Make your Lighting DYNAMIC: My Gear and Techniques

Okay, so I just want to break down a few different lighting setups and just kind of show you the principles. Like I said, we've got exposure, depth, shape, and color as like the main principles of light we're looking at.
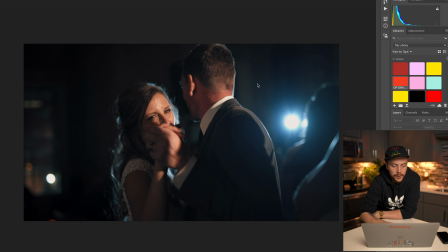(8:40)
Let's jump into it. Okay, so the first one we got here, this is a nice dancing photo. What this lighting setup is a 300D mounted back here, so can kind of tell that. And this is gelled, oh my goodness, I cannot type.
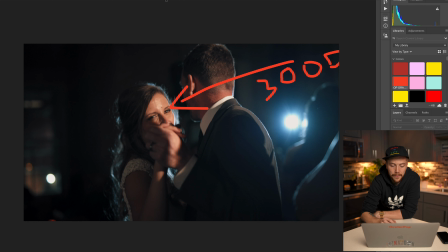(8:59)
300D, if you can read that, is gelled tungsten because it's matching the ambience of the room. So when I first started shooting weddings, I was a little bit conflicted on if I should gel my lights or if I should just leave them daylight. And the answer I've kind of come to is if the ambience in the room is predominantly tungsten, then go ahead and gel it tungsten. If everything is primarily daylight or it's still daylight outside and you've got daylight coming through the windows, I'll usually leave it daylight.
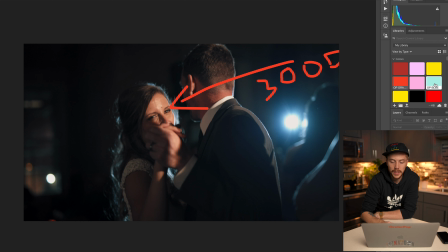(9:26)
So that's kind of my mindset. So this was tungsten, and then right here, we've got a Mini 20. So, you know, pretty simple. That's just providing this nice backlight. And this is a really simple thing that I love to do.
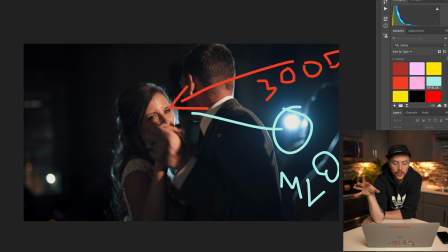(9:44)
It's nice color contrast, orange and blue, and it looks really nice. They're very separated from the background. Their exposure on them is very much different from the background. So if we didn't have any lighting in this scene, then the whole thing would be a higher exposure.
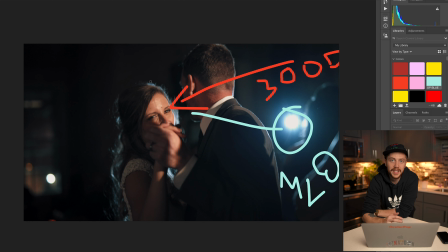(10:03)
So they would be more blended in with the background. So in this case, not to mention there would also be a lot of noise because This is shot at probably ISO 400 or something like that. We're able to keep the camera settings to a minimum to keep the image really nice and clean, and then we're also able to really separate them from the background.
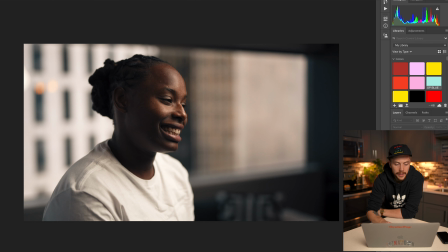(10:21)
So I like this example a lot. Okay, so moving on, this one is an interview that we shot recently, and so this is obviously a 300D with a softbox, and it's providing a really nice soft light.
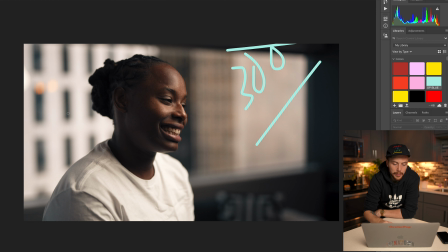(10:37)
One thing that I really tried to do when I'm shooting interviews is make sure there's like a nice shadow right there, because I think that creates the most flattering image and that looks the best on people. So I had the light up really high and it was shooting down.
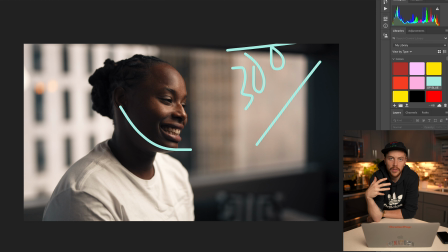(10:55)
Again, really nice separation from the background. And also another tip shooting interviews, this is my secondary angle. So for a secondary angle, I always like to shoot on the shadow side of the face because that's where you get the most shape and you kind of get the most interesting details on the face.
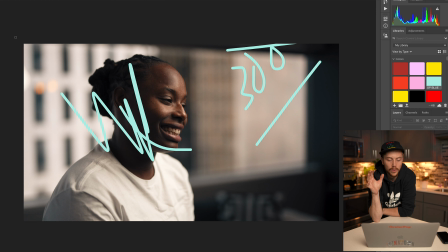(11:14)
If you shoot on the highlight side, then you're getting it a little bit more flat. So I think this provides the most contrast and detail.
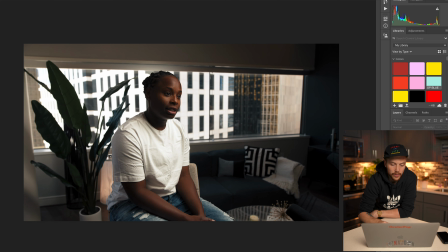(11:22)
Here is the other angle of that shoot. So yeah, the 300D is somewhere up here coming down, and I believe I had this one cranked up to 100% because it is really, really difficult to keep your exposure in front of a window like this.
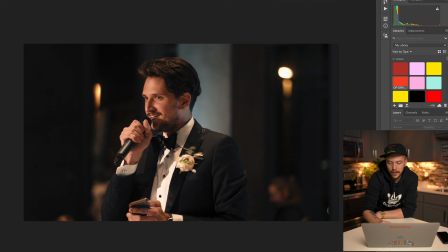(11:38)
So here's an example of toast lighting, and really, I mean, we're gonna see this principle a lot of 300D, gelled tungsten, Mini 20 back here, gelled daylight. Or not gelled daylight, but just Mini 20 balanced to daylight coming in to do a backlight.
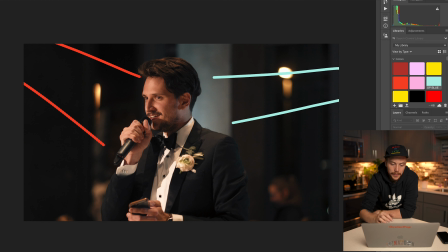(11:57)
The ambience in the room was again tungsten. What I do like is this blue pillar back here kind of makes the daylight feel a little bit more motivated because it runs along the same line. So I think that's really nice.
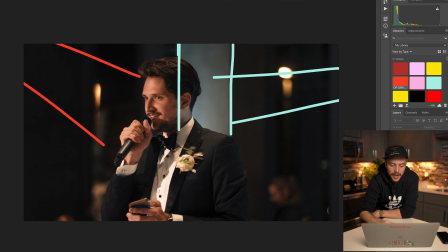(12:12)
You can tell that I'm using a pretty strong Fresnel because you've got a very strong shadow right here. I would say almost a little too strong because it's kind of covering his face right here. But you know, I think this is a really solid example, and this is like one of my premier toast lighting setups, I think.
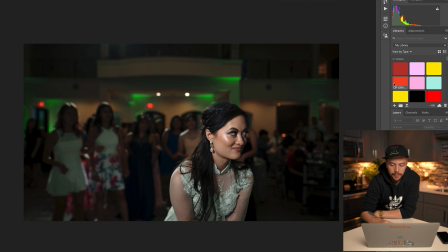(12:33)
So here's a bouquet toss. This one, pretty simple. We just have a torch LED off camera right here. Up in the balcony is actually where the 300D is coming and kind of lighting all of them.
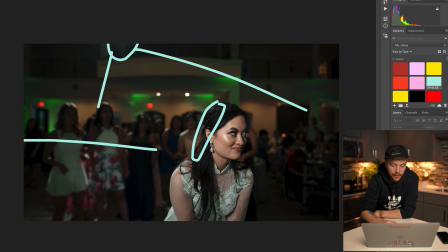(12:48)
So we're getting this really nice hair light right here, and then everyone else is getting a really nice backlight down behind her. So that torch light is just really separating her from the background, so your attention is drawn to the bride and not anything distracting in the background.
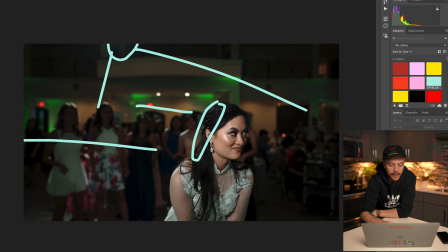(13:03)
So I think that's really good, and then you do have this nice little backlight, so there is a little bit of depth going on with these people back here. So this is the setup I use for almost every bouquet toss, and it looks great.
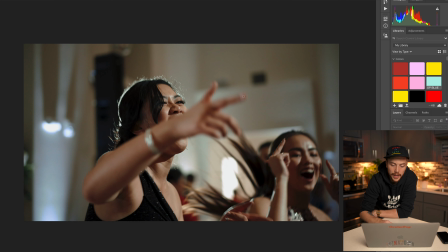(13:15)
Here's the same wedding. This is just a nice dancing shot. This is that same 300D up on the balcony. It's again very spotlighty, very harsh. We can see, like, you know, this shadow of her finger is really, really harsh right there.
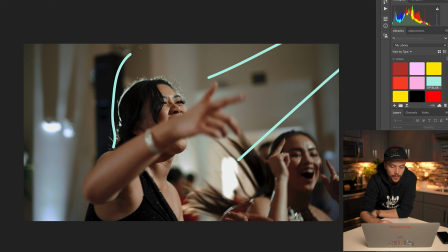(13:29)
And then I think directly behind her, we've got a Mini 20, and that is the same color temperature. But again, you know, we're backlighting, we're creating some separation here. We don't have quite as dark of a background, but again, you know, we've got quite a strong light on her face.
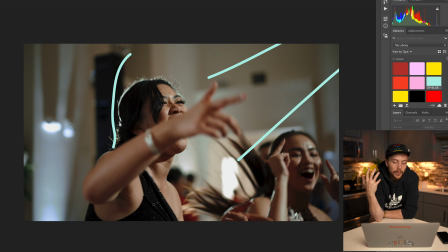(13:47)
So if we did not have any lighting in this scene, the background could very well be blown out in this case, trying to get an exposure on her face. So it's really important to bring along lights for stuff like this. That way you can get at least a consistent exposure on the subject and the background. If not, have the subject a little bit more illuminated. Okay, so this is a cake cutting.
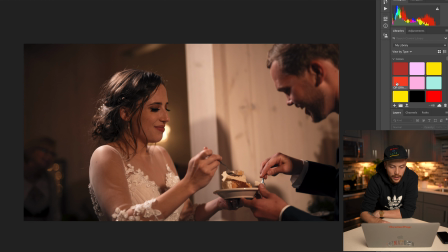(14:09)
So I believe the Yango light was up here shooting them, and then over here was the torch LED. So this was like 4,000 Kelvin, something like that.
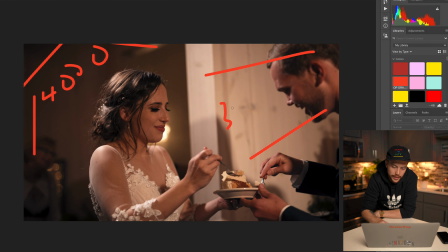(14:27)
And then this was closer to maybe 3,200. Man, my handwriting sucks. So this hair light was a little bit cooler than the key light on her. What's nice about this is they're lit both ways. So he's got consistent light on him, she's got consistent light on her.
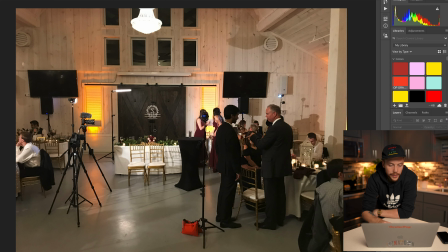(14:46)
And I think this setup works out really nicely. So this is the same wedding. Here's a little behind the scenes image. I like these. So right here we have got the torch, and that's primarily lighting bride and groom right here. We've got the
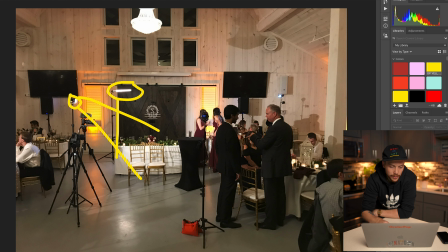(15:03)
Yango light, and that's kind of a bit of a backlight, but it's also kind of illuminating this table, hoping to create a little bit of depth. Then the toast taker is going to be right at this podium right here.
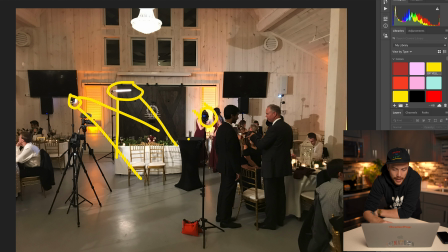(15:15)
So we've got a mini 20, hoping to give a little bit of edge, and then another mini 20 gelled blue. That is going to give us a nice backlight with some different color going on. And then off camera, we've got a 300D spotted into this podium spot.
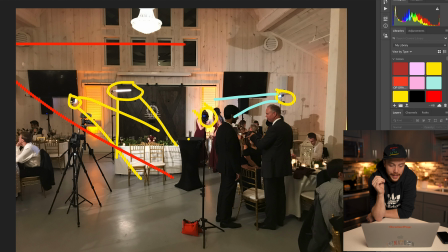(15:35)
This was a little bit of a complicated setup with a lot of lights. It took some time to set up, but I was actually really pleased with the result.
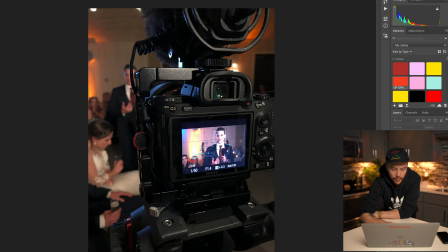(15:45)
Here's another image of how the toast turned out. We see we've got the DJ uplighting right here. So again, it's important to nail your lighting because you don't want stuff like that to be blown out or distracting.
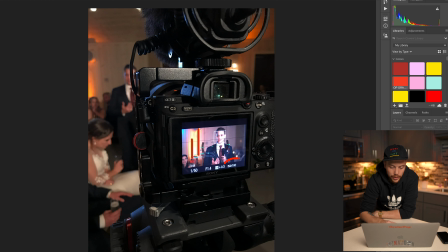(15:58)
You want it to add to the image. And so you can see here, we're shooting at ISO 160 at f1.4. This is shot on an 85mm. So this is pretty much the ideal camera settings that I'm looking at for wedding toasts.
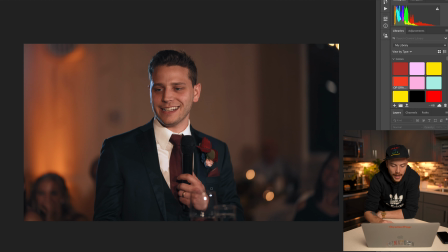(16:13)
And here's the final image. So I was really happy with this. You got a nice shallow depth of field. You've got, you know, the highlights kind of rolling off into shadow, and then you've got the strong blue backlight. The background is a lot darker, so he's nice and separated from the background. The depth is really nice.
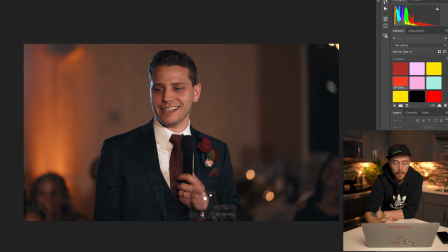(16:31)
So this is another thing. I'm really happy with how this one turned out.